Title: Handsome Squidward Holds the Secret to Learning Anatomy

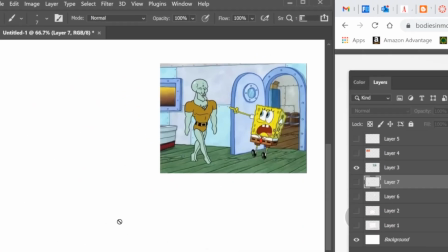[0:00]
So can you explain to me, for someone that hasn't seen this, what exactly is supposed to be happening in this?
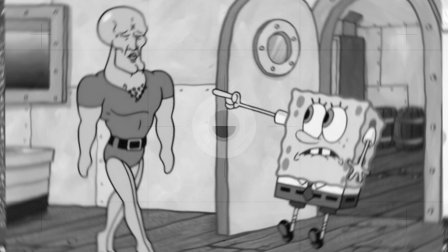[0:05]
Does anybody know? I remember this episode. SpongeBob accidentally hits Squidward in the face on the door and it makes him handsome.
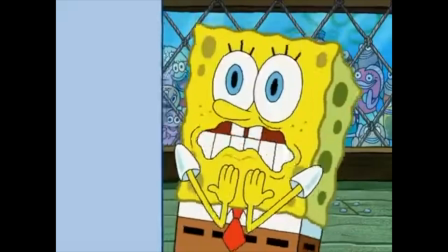[0:15] Uh, Yay! Squidward, you're even more handsome now!
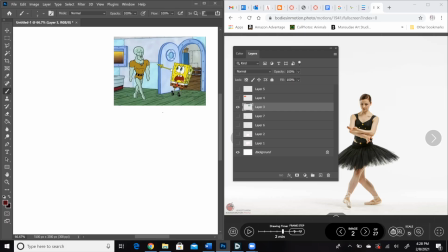[0:20]
This would be fun to look at just from the standpoint of gesture.
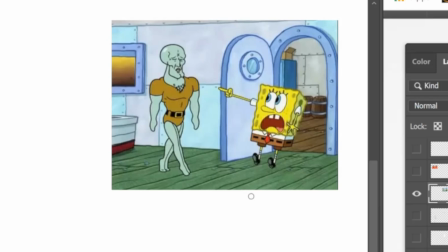[0:24]
If we haven't seen this episode before, it's still interesting and engaging from a narrative standpoint because of their gestures. Like, what's the storytelling between them based on their poses? But like, even if you haven't seen this one, like, what is the difference between him and his position, SpongeBob, and then Squidward with his position?
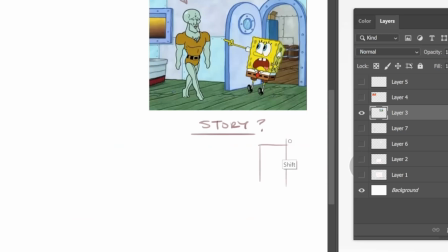[0:42]
So like from a design standpoint, maybe if you're interested at some point in character design, they have uniquely different archetypes. Like SpongeBob is just a box. Like how ridiculous is that? He's a sponge. He's a sponge that has like straights, but then some curves for the eyes.
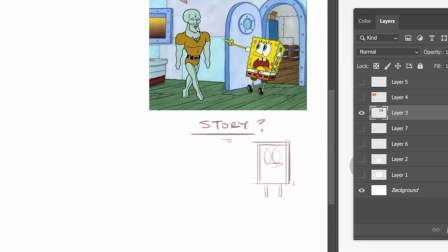[0:59]
I mean, there's not a lot to him, but it's basically that. And then at this point, the other guy is like almost completely figurative. He's like a hero archetype, right? That hero archetype that you would see in like animation or games,
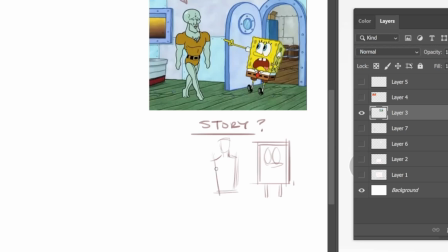[1:14]
where it's like the male that's really broad at the shoulders and then kind of tapers to the waist.
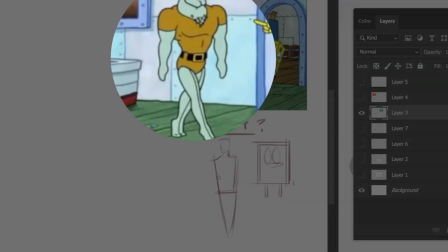[1:19]
But then it's a little bit of a mix, because like this part of his body starts to kind of flare into hourglass.
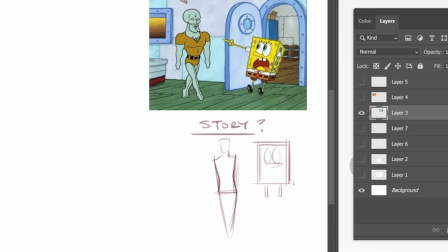[1:25]
So he almost has like a real feminine archetype to his legs. So just from the standpoint of shape language, they're both pretty interesting and have great contrast. But then if we assign gesture to these shapes, like in the context of this, the gesture of SpongeBob is all diagonals, right?
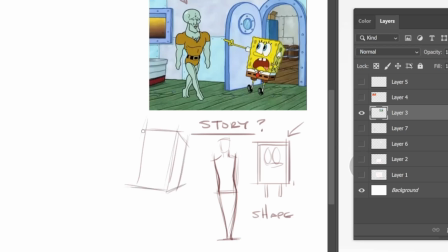[1:45]
So even though he's a box with this awkward perspective, it's still something that is like, the idea for his position is excitement or dynamic, and then it extends to his legs, and even his feet are diagonals,
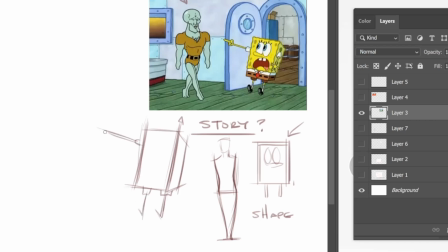[1:59]
and then his arms and hands are diagonals if he has maybe an upper arm and a hand. And then like all the shapes inside are pretty dramatic in terms of like the eyes, the mouth. So the story assigned to him is, the gesture assigned to him is diagonal, and that creates a feeling of,
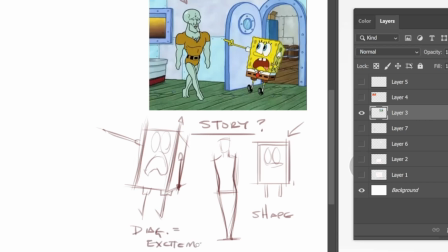[2:18]
not excitement, but maybe surprise. And then this is contrasted in at least this frame. Maybe that's why it's such a great meme, with a character that is purely symmetrical, right?
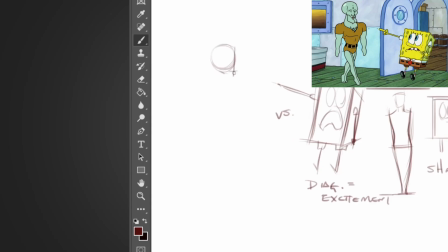[2:31]
So like, even though he's 3/4, he's what I asked you, and like finding your figures not to do, or where he is this shape. Like, there's a lot of repetition from side to side. There's some nice gesture in the legs though. I mean, like the curvature of this leg is kind of front to calf,
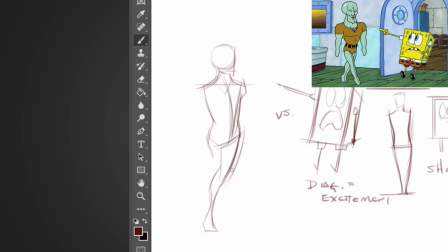[2:50]
has some movement, and then this one in front has some nice rhythm. But his arms are awful. They're like the worst. It's almost like the homework we looked at, where it's just that, and then there's another one that does almost the exact same, a little bit better in the forearm. And he's got a giant skull,
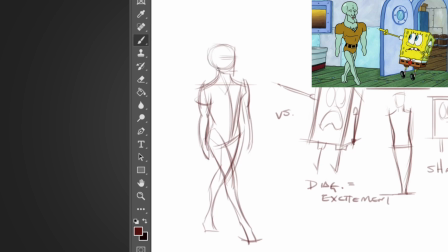[3:08]
which makes him look like kind of like an alien. So that's how I would see their gestures. That the visual is like stiff versus active, and so there's a fun like narrative or contrast between them.
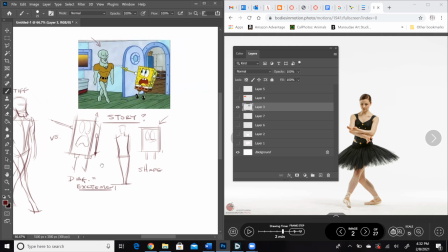[3:20]
I like looking at animation for all of the shape related designs too.
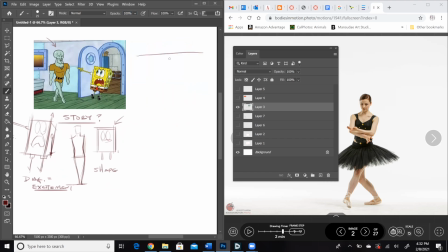[3:25]
So like the extended composition in this would be like, why does SpongeBob stick out in this scene?
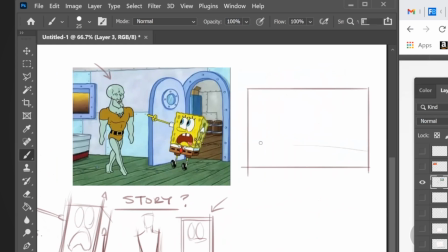[3:31]
Like, what else contributes to his narrative? What's like everything else in this is like, around him especially, is all curves. So like the door is all curves. There's like curved barrels as shapes.
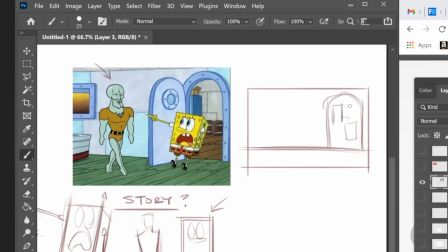[3:44]
There's some like boxes back here, but I think those are hard to get as a first read unless you start really looking, like the riveted wall panels. But then this is curved, the porthole door is curved, and then he really stands out as a shape, right, by way of contrast here.